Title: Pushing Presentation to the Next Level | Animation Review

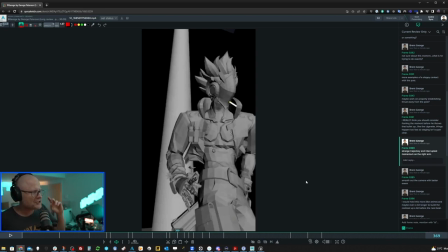948s
note i have here is um there's a strange strange trajectory and interrupted momentum on the right arm let's take a closer look
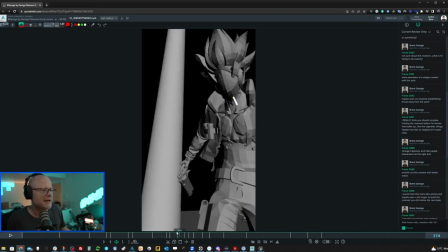956s
so is this arm comes down i love how you throw it up and there's like a kind of like i would hang on that pose a little longer because it looks
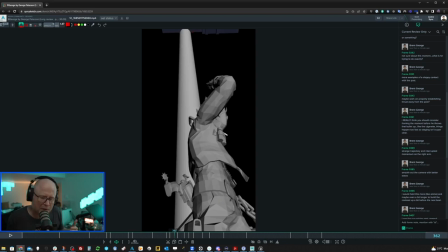964s
like you're leaning into this sort of this sort of anime feeling but i don't feel like you go all the way with it sometimes where like throwing up and then coming down and just letting that linger a little longer i think could be interesting i mean you let it linger a little bit
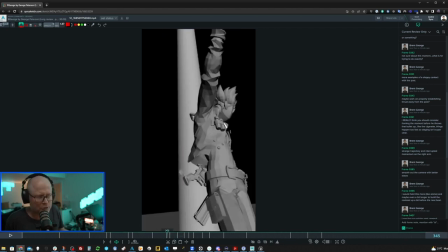977s
i don't know maybe that's that's a very subjective thing i'm saying here i just think you could probably push a little further but i do like that pose
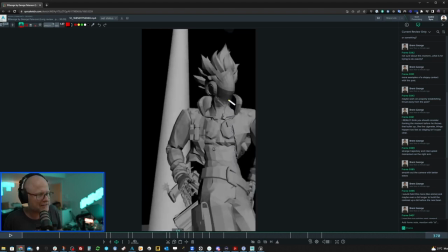983s
and then you kind of come down and look how fast you're coming down with this hand look how fast this is it's like coming down hard and then boom, it does this weird thing. It stops completely in that trajectory and then moves laterally two frames and then suddenly kind of goes backwards again.
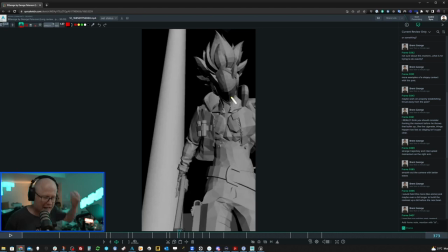1000s
That doesn't feel right. It's just because it's not. You can't just interrupt the momentum like that for two frames and then continue it. So my recommendation is just have it kind of swing right through and pick up that gun on the way would be probably a better way to do it.
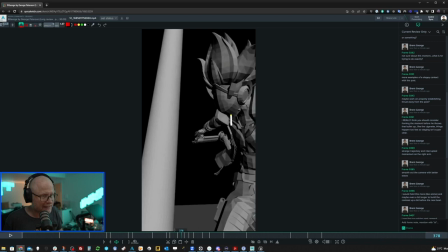1015s
Make that transition quick and it doesn't really stop until he's all the way back here like this, which is going to look really cool too because it's one big fluid movement.
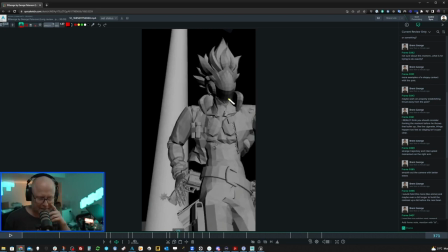1023s
Picks up the gun and now he's like, oh, shh. Like, it's like, I don't know why you're, I don't know, I'm trying to figure out why you're doing this. It's almost like you're trying to have precision or something like that on that grab when in reality, just let it happen fast.
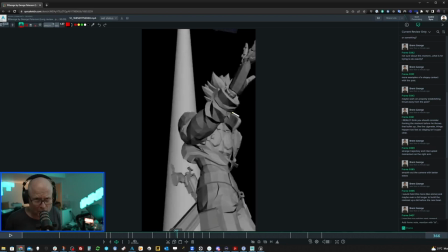1037s
That way precision is not even necessary because it happens so quick that you won't even notice if you're cheating. So just like, let it happen. Just make that happen fast. Let that carry right through and grab it.
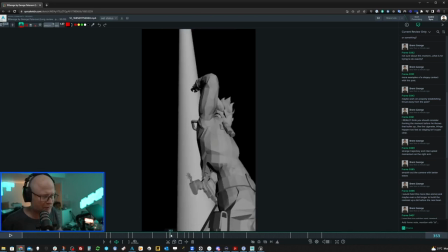1047s
I like these camera movements too like the way you've kind of how you're reframing to really suit really beautiful like cool silhouettes here very anime I love this a lot this is also a very awesome pose it's just like it's hard not to love this pose
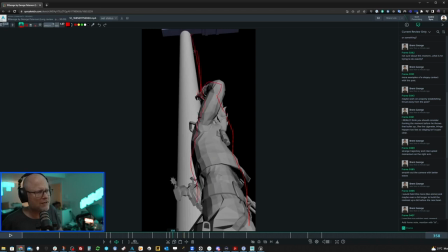1064s
try to make sure that this post isn't getting in the way though of the silhouette it'd be nice if you could break it up a little bit maybe so that you don't get like kind of these two things kind of overlapping could be more interesting maybe to just play around with the framing a little bit to make sure that you can have some nice isolation on these really strong silhouettes,
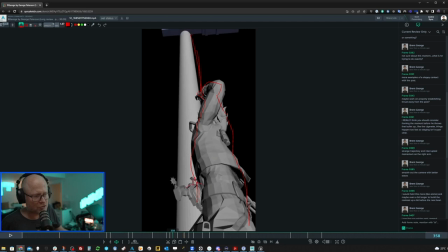1082s
especially with that gun too, because if this was taken out like a nice strong silhouette without this in the background, because you have a very dark background, so the silhouette is going to be very powerful. When this hand comes down and grabs this in one big swoop and it's missing at the end of that movement, it'll be very obvious because the silhouette will have changed quite a bit because that gun would no longer be down here.
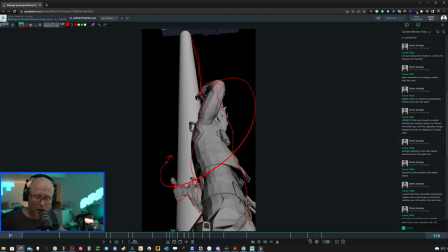1104s
So there's not just to make it more graphic, but also for legibility and for clarity.
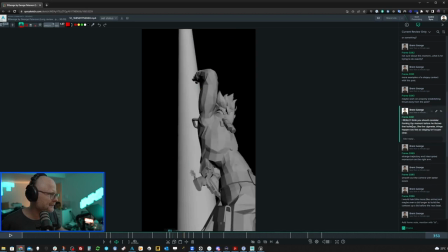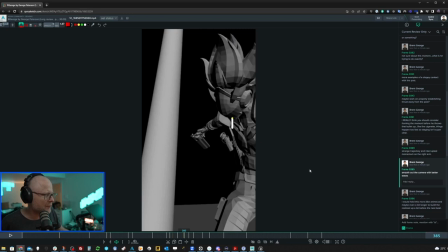1115s
Smooth out the camera with better eases.
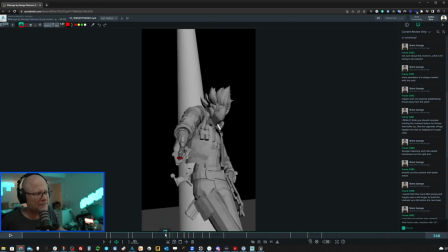1117s
So, I mean, I was saying I love the cameras, but the movements themselves kind of feel like, like it feels a little jarring.
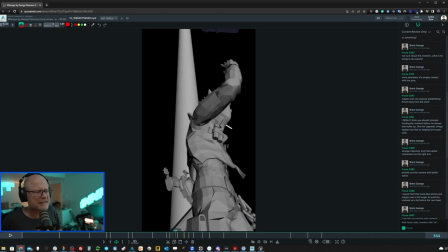1125s
Like, I don't know if it's necessary.
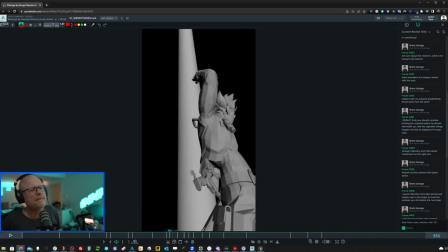1127s
For instance, like the camera kind of comes up a little bit here and then comes back down. That movement just feels like it's kind of a bit wobbly.
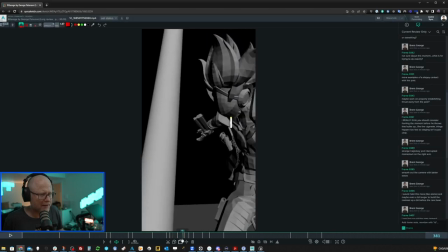1147s
And like that last little move right here, there's hardly any ease in at all. Like there's like two or three frames of ease in it. For such a quick movement, you could probably afford to have a little bit more cushioning there because it feels a little bit too sharp,
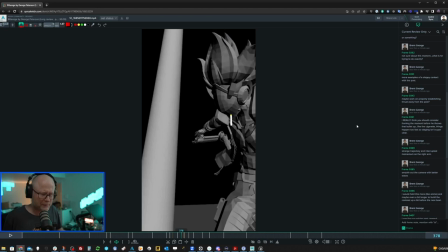1166s
in my opinion. and the camera ends up being a little bit too distracting because of the quick and sharp movements.
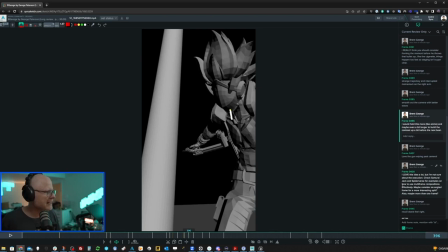1184s
Next note here I have is I would hold this more like, again, it's just an opportunity to hold this a little longer. I really like this moment of like spinning the gun, especially after such a quick movement where he kind of unholsters the weapon.